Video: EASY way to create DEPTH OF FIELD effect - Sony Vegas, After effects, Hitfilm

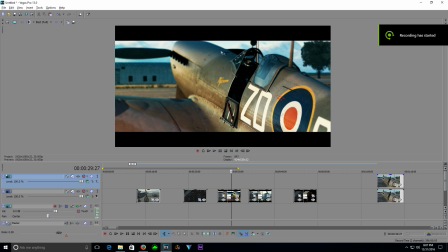Hello there, today I'll be teaching you how to add the illusion of depth of field to your video footage. It's probably the most common question that I get regarding my cinematics and short films is how do I get this sort of blurry, out of focus camera lens effect. Now it's actually very simple and easy to do, and it goes a long way to making your footage much more dynamic and interesting to look at.
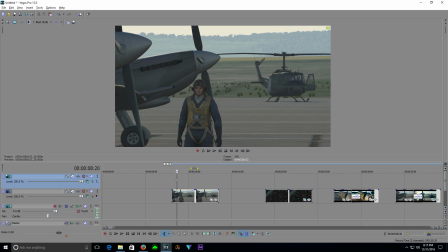Okay, so we're going to add the depth of field look to this footage here of a pilot walking by some Spitfires with this UH1 in the background. Now I'm using Sony Vegas for this, but you should be able to do this with just about any video editing software.
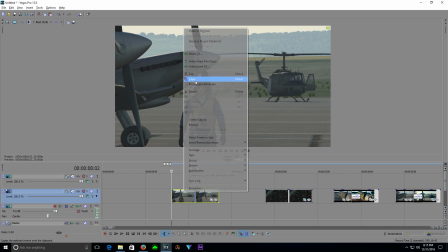So the first thing that we're going to need to do is copy and duplicate our footage right on top of each other. Now what we want the effect to do is have the camera sort of focus on this pilot with everything else in the background sort of blurry and out of focus.
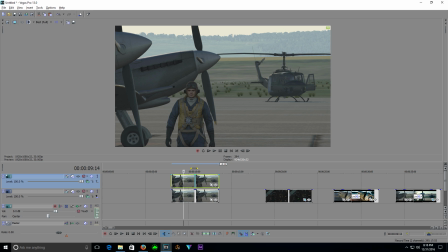I'm going to show you two different ways to do this. One very, very simple way and one slightly more complex way.
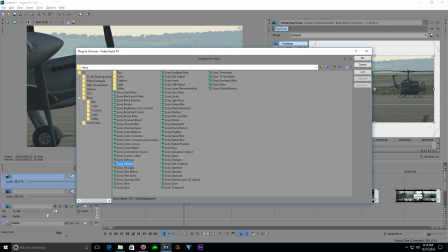Alright, so we'll go to our top layer and we're going to need to add a blur effect. In Sony Vegas, I like to use their built-in defocus.
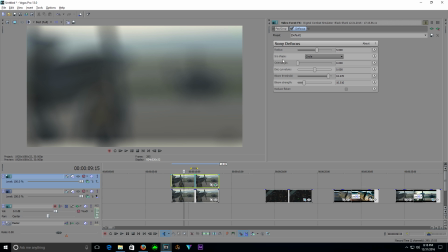So we'll add that. You can see what it's doing right away. It's way, way over the top, but we'll tone it down in a second.
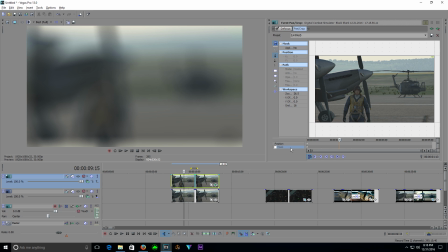And now we'll go to our pan crop and we're going to need to draw a mask of the area that we want the camera to be focused on. This is a really quick and easy way to do it, is just to grab the circular mask.
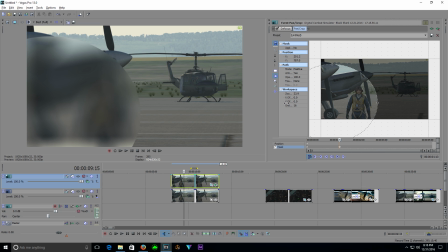Sort of draw it around the area that you want the camera to be focused on.
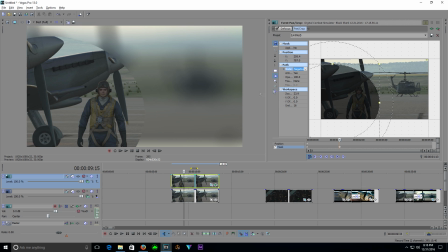It's probably good enough. And we'll go ahead and invert that. So boom, you can see the effect start to take shape there. Now we need to feather it. We'll go ahead and feather both and then just max it all the way out.
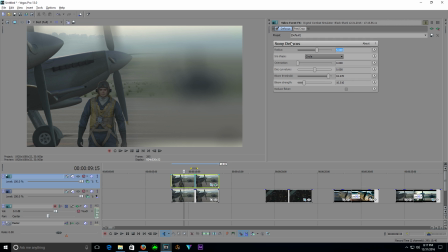Go back to our defocus and we're going to need to turn this way down. I like 0.476. It's usually my default go-to that I adjust from here. And that actually looks pretty good right off the bat. So you can see
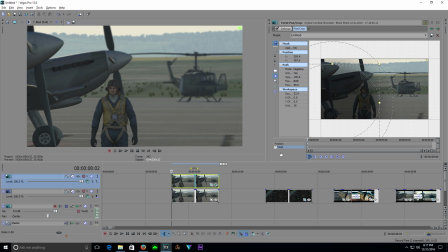a little bit of a mistake there. Put the mask in the middle of the footage. Alright. So now that we've got our footage here, you can see as the pilot walks, he stays in focus the whole time while the background is out of focus.
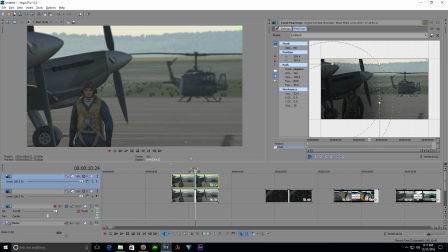Very, very simple and easy to do and sells the illusion pretty well.
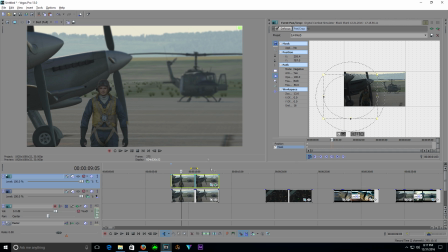Now, if you want to make it a bit more realistic and have some more of this foreground in focus, you can use a freehand mask. Go back to the beginning here
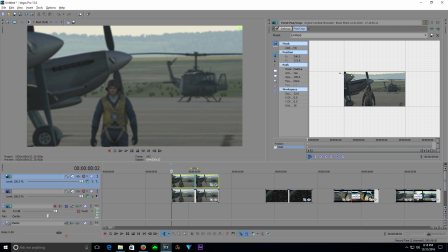and delete this mask. And we'll just go ahead and draw a really quick, rough mask here. Not going to be too carefully. Actually, don't need to be too precise anyways.
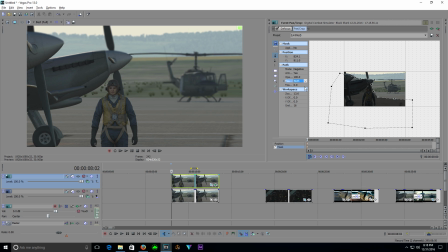Again, make it negative, we'll feather, and then bump that all the way out. So you get the same effect, but then you get some more of this foreground in focus. It's a bit more realistic, takes a little bit more time, but it sells the shot even more.
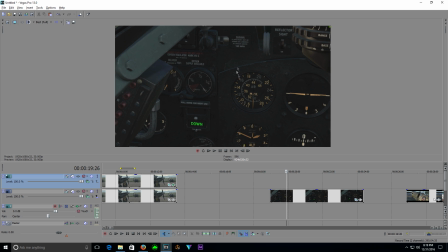Okay, so another reason for using this effect is that it draws the viewer's eye to whatever you want them to be focused on in a scene. So if you take this shot here of the instrument panel of the Spitfire, it looks pretty cool, but you've got all sorts of things going on here, and the viewer may not know exactly what you want them to look at.
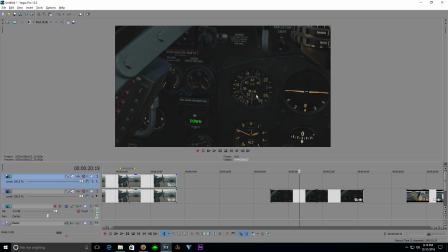And in this case, we want them to look at the airspeed. Now, it's not doing anything right now because I'm parked, but say if the scene was the plane going into a dive or about to stall, you'd want to see them to be focused on this needle either rising dramatically or falling dramatically.
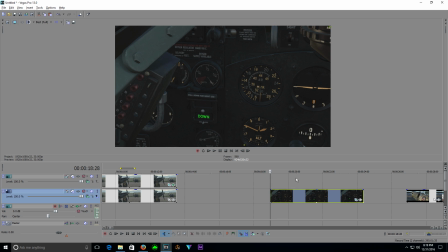So we'll do the same thing here. Go ahead and copy and duplicate that footage.